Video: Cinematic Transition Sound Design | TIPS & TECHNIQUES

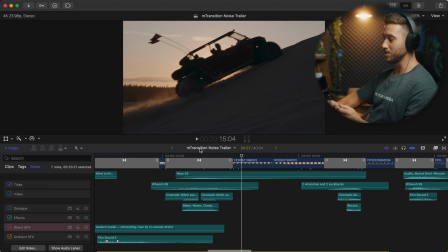So let's go to, I'll just go down the line and we'll go to this.
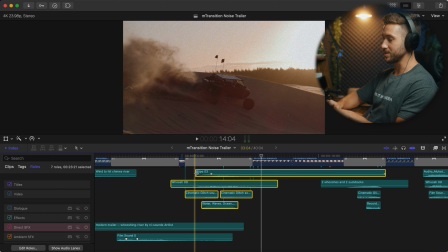So watch, let me mute this by pressing V and just watch this transition.
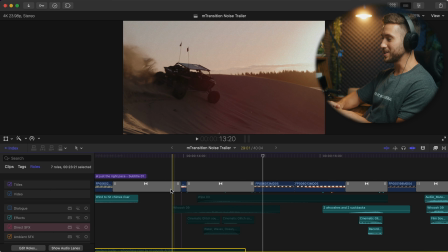Let me mute that as well, right? So this transition, you would think there would be some type of sputtering sound,
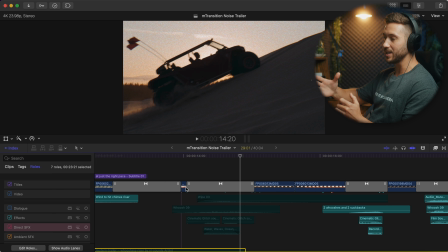and that's something you can think about depending on what transition you're using and how it looks. Imagine what sound would come from that, even if it's super creative and odd.
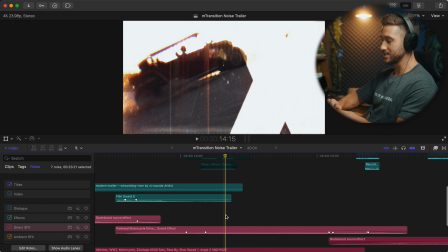So for example here, if I unmute these, let me turn off the direct sound effects,
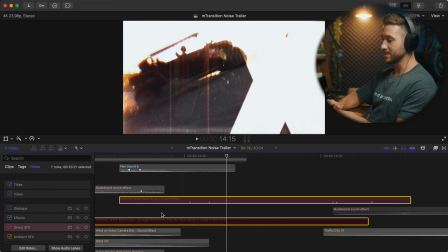which which is just the driving, I'll mute that, and we'll add these.
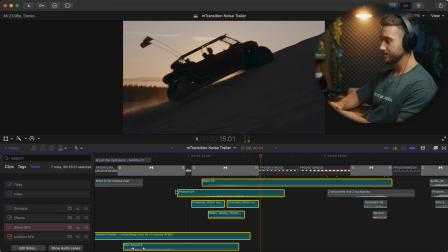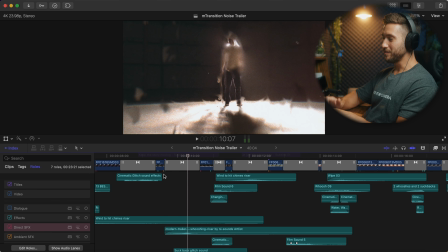Here's another tip for you. For example, if you have a transition that's going up,
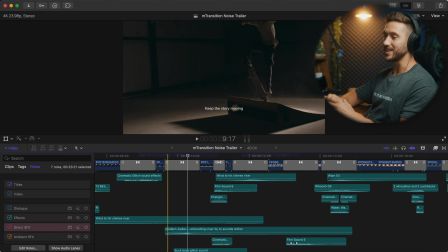ideally you would want to find a sound effect that sounds like it's kind of rising or building, and that kind of tricks your mind into thinking that it's one, that the sound effect was recorded in camera with the transition.
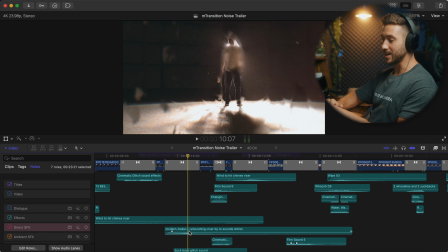It somehow tricks your mind. So, for example, here I have this, I think it's from Artlist, it's like a whooshing riser, if you listen to it.
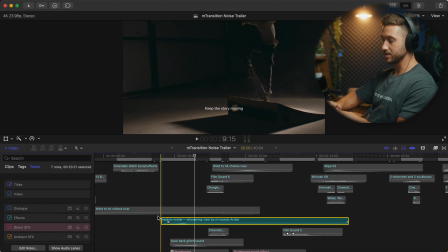It's almost going up, let me... Right?
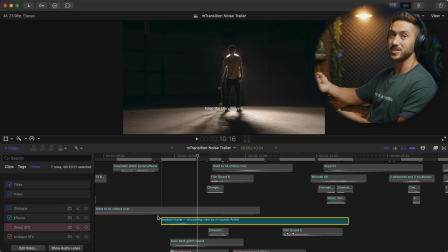And so that's a way that you can add sound effects to transitions that are moving in a certain direction, I guess only up and down.
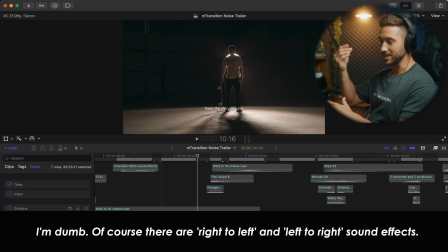You can have those sound effects kind of emulate that movement.
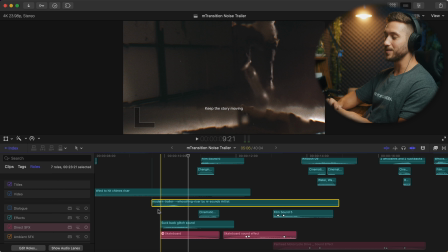And then you'll notice that I didn't just add one sound effect for each transition. Like I mentioned, if you layer your sound effects and add a bunch of different types, it's going to help to make the whole thing sound more full and rich.
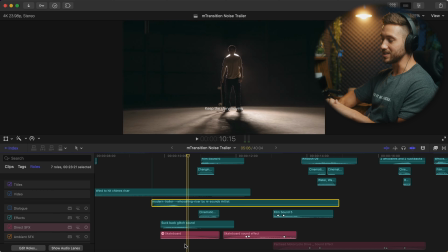So for here, obviously we have the skateboarding sound effects,
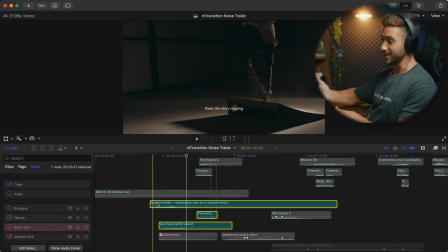but if I mute some of these or just isolate them by pressing option S in Final Cut Pro, but just listen, right? So we have this suck back glitch sound. Whoops.
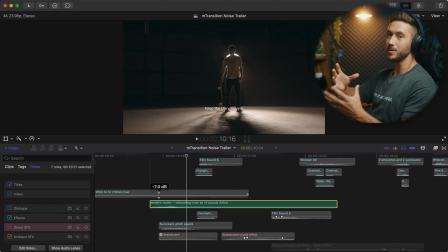Right? So both play with each other really well.
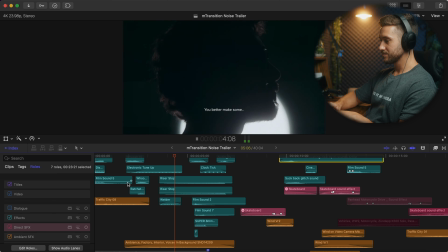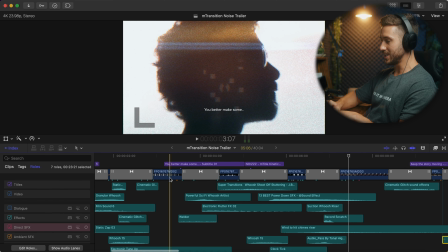So let's take this. So if I zoom in here, so I have a couple things going on for this shot.
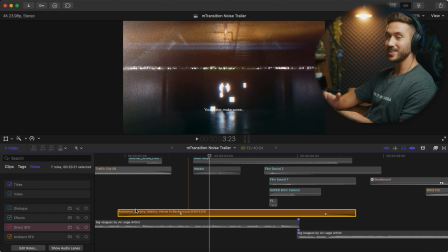I have factory noise in the background, which is something that you really don't hear, but it helps to add that sound environment.
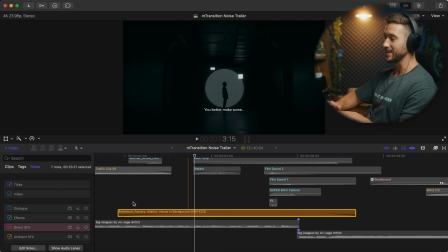Helps to make it a little bit more full. It's almost like a layer underneath that helps to build it.
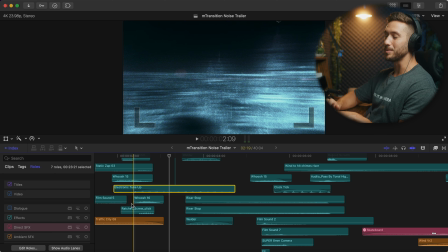Hear that? It's there. And then something else that you could keep in mind is that you can also get very creative with sound effects. And this is actually, I think, why I like sound design. Sound design is one of my favorite parts of filmmaking is because you can add totally random sound effects to different parts of your film.
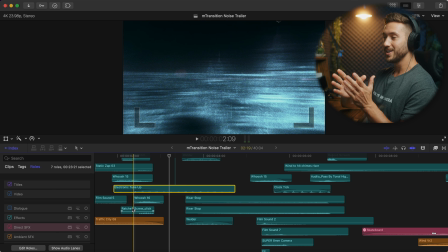And they will often work, whether you have to retime them or change the pitch. It helps to, it makes it fun. It makes filmmaking fun, in my opinion.
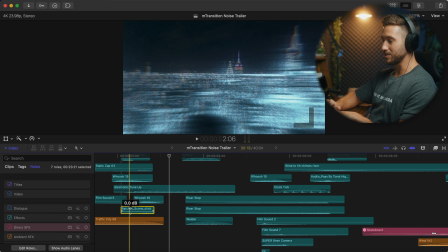So, for example, here we have this transition that's kind of like sputtering across.
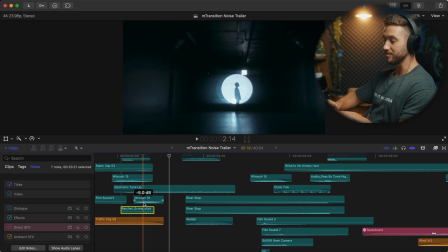And so all I did, along with a few whooshes and stuff like that, is add this ratchet sound effect.
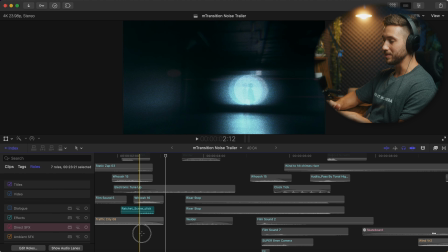Right? So, it's little and minor, but then added with this whole little bit here, right?
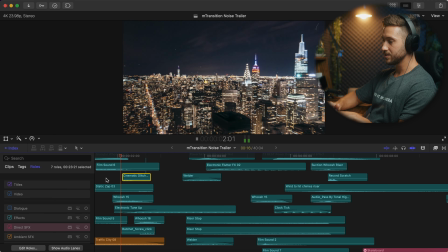It helps a lot. Oh, I also added this too. So quite a lot's going on there.
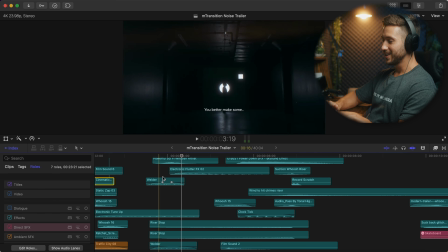And then here, we have a lot going on. I have like, for example, a welder sound effect.
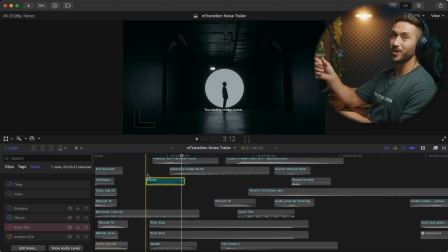So that's me just like looking up sound effects, like will this work? Could it possibly work based on the visuals of the transition?
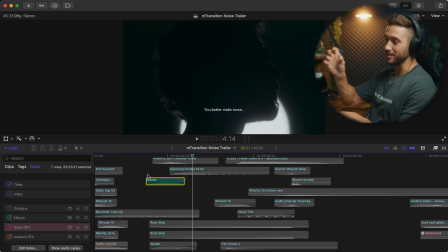And absolutely, it's a welder. It's like kind of a glitchy sound effect, which goes well.
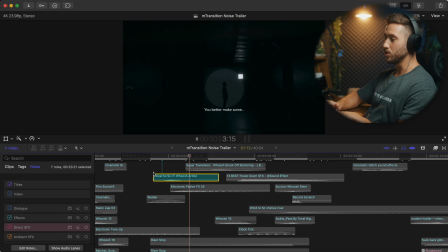Here we have a like a sci-fi whoosh that goes well with this transition.
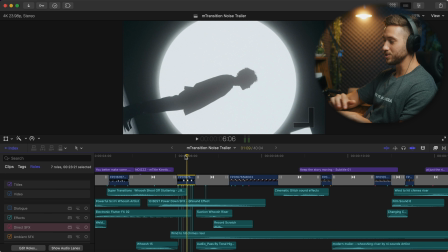And also you can tweak your shots and or transitions to help sound effects fit a little better.
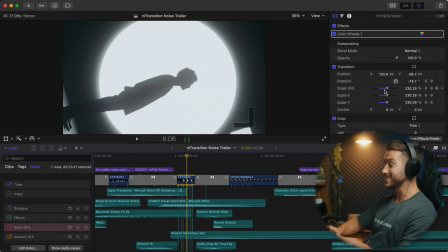So for example, this shot, it's not a rotating shot.
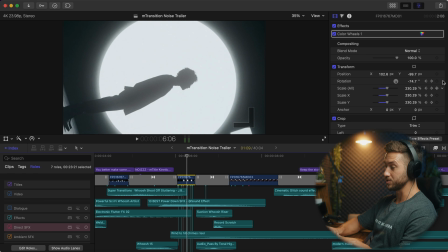I made it rotate just by using my transform tools and having it spin on me.
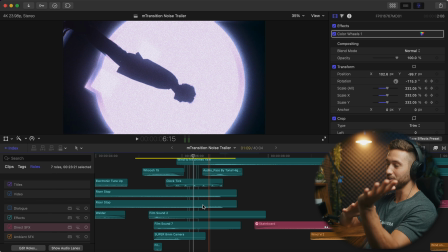And then obviously, because it looks like a clock, you have this guy that looks like the hands of a clock, it's kind of rotating like a clock would.
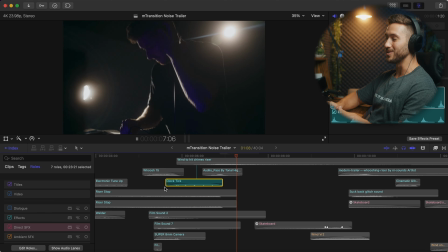That really helps to add to it, just add a little clock noise, and And then it kind of cuts across,
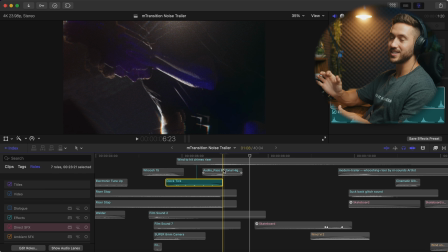so you would need something to punctuate that change from shot one to shot two.
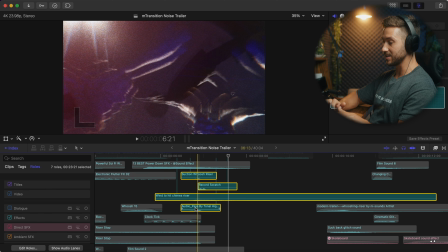So I have actually a couple things here. If I isolate all of these, I think that's it.
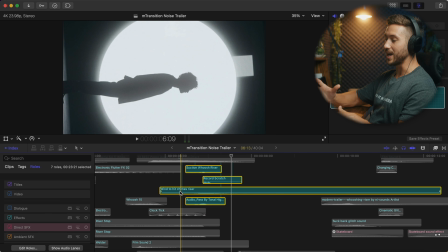Let's listen. Right, so we have a riser. This is actually my favorite riser that I have.
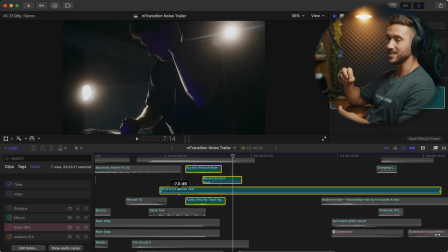And it just kind of comes up and then leaves a nice, almost like fairy dust in the background. We have a suction woosh riser, a record scratch,
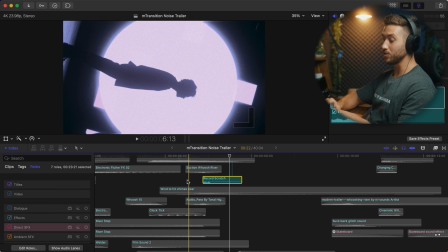and that just kind of helps to signify it's a change in not only the shot, but this is a change in the music as well.
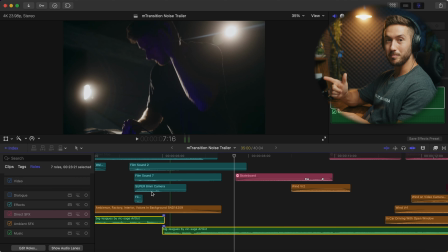It's when the beat drops.
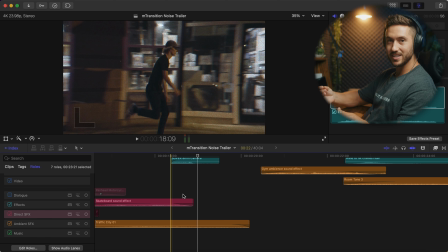So that helps a lot, I think. So besides adding some type of ambient sound effects, which is just a standard part of sound design,
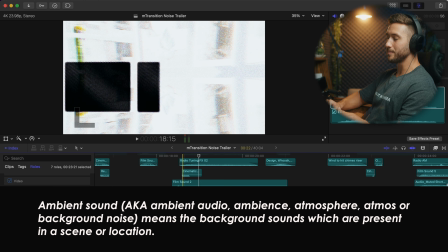when you are creating transitions, like I mentioned, try and stack and layer.
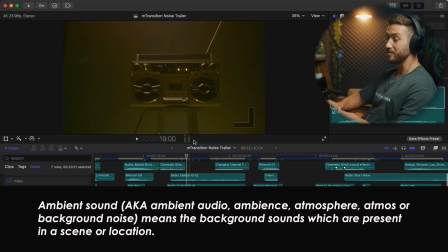You would want to keep them at a lower level because that's going to prevent peaking like I have going on here, I added way too much.
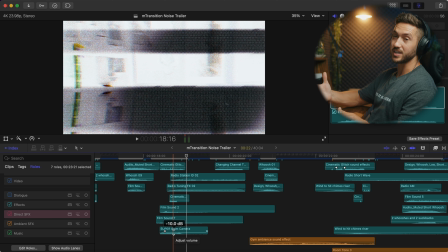So try and start your transition, your sound effects in general, at negative 12 or lower. And then from there, if it's too quiet, then you can raise those certain sound effects that you would like to be a little bit more prominent.
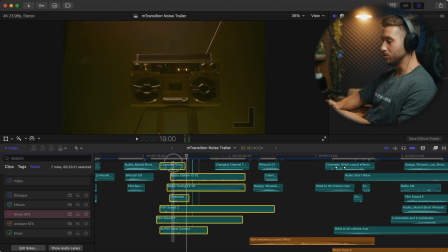So, let me mute all of these. So, obviously you have a boombox here. So, I found, I just typed in radio into the sound effects in Final Cut Pro.
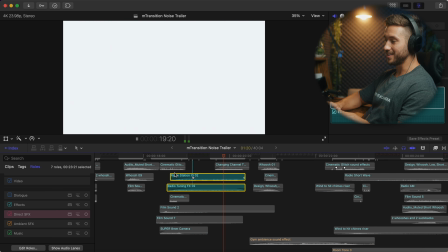And so you got this going on, right?
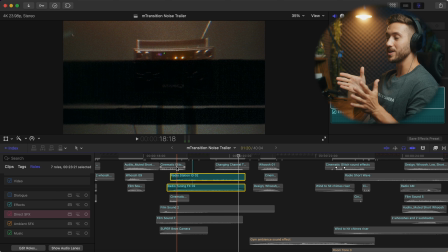And it almost sounds like it's rising too, which is great, because like we mentioned, this shot is dollying in, it's pushing forward.
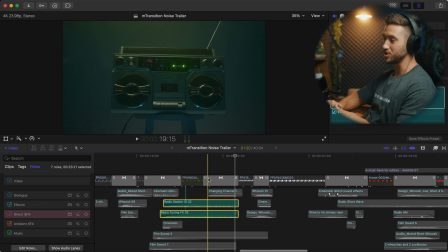And then you have this change, this transition here, almost looked to me like it was changing channels.
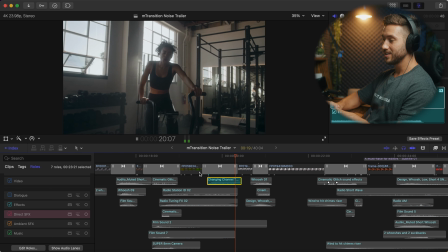So I had a changing of the channel sound effect.
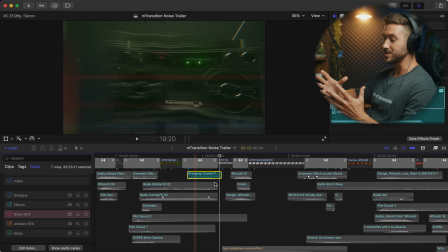And something you can do if you have a really like loud set of transition sound effects is when it moves to the next shot, just cut all the sound. And you'll see this in movies a lot. Even when it's not a intense moment, they will have like a buildup of sound and then cut into the next shot.
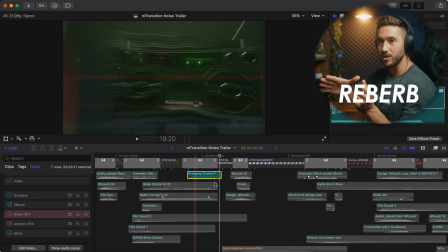And that next shot may have like a little bit of reverb reverb that extends on through the shot like it almost it punctuates that that shot change or it has a hit in between those two shots so for example with this from this radio
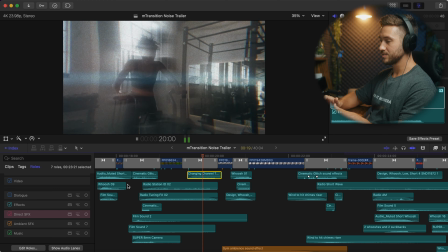shot to her right
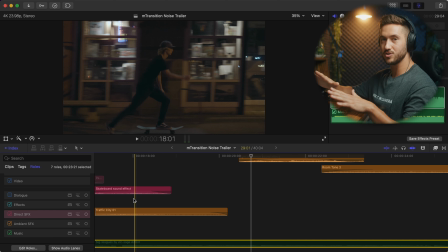so it has almost a build and then just then nothing and that helps a lot I think
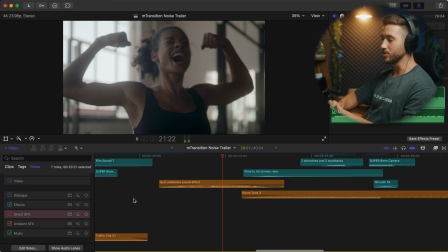and then you'll notice I even added I even added
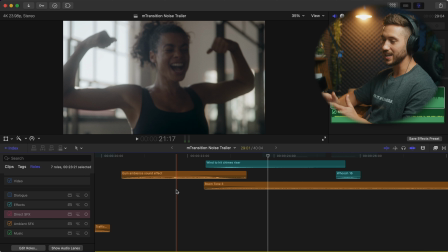Jim sound effects in the background because once again layering is gonna help to make that sound design sounds so much fuller and richer right you have
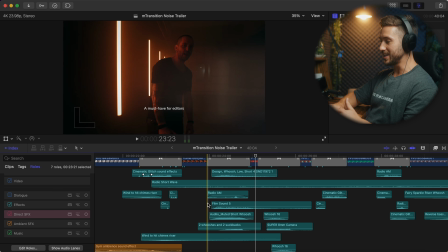more glitch sound effects a lot of these for I just played out different things that I liked.
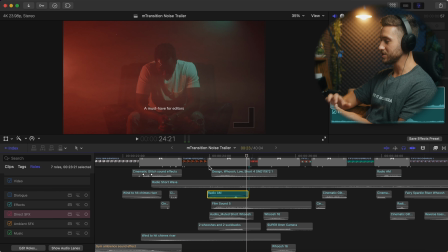Like this is very quiet. Whoops. Just a light radio change added with a film sound effect. I know a lot of you are probably screaming at the computer or have been trying to ask me where I get my sound effects from.
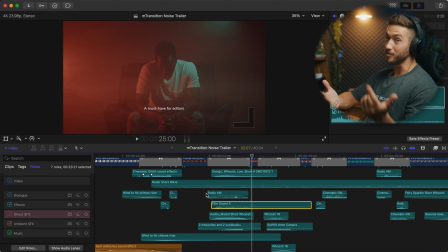And I get them from a lot of different places. I get a lot from YouTube, which are free. So if you just like search cinematic transition sound effects. You can find a lot there. I get some from Artlist, some from Audio.
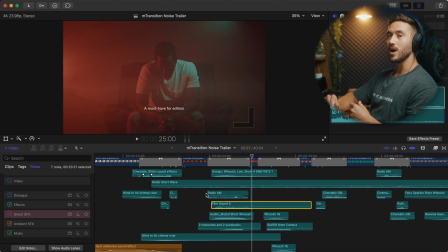There's a website called SoundSnap, which has a lot of really quality sound effects that you can find, that you can find specific sound effects on SoundSnap that'll fit your project.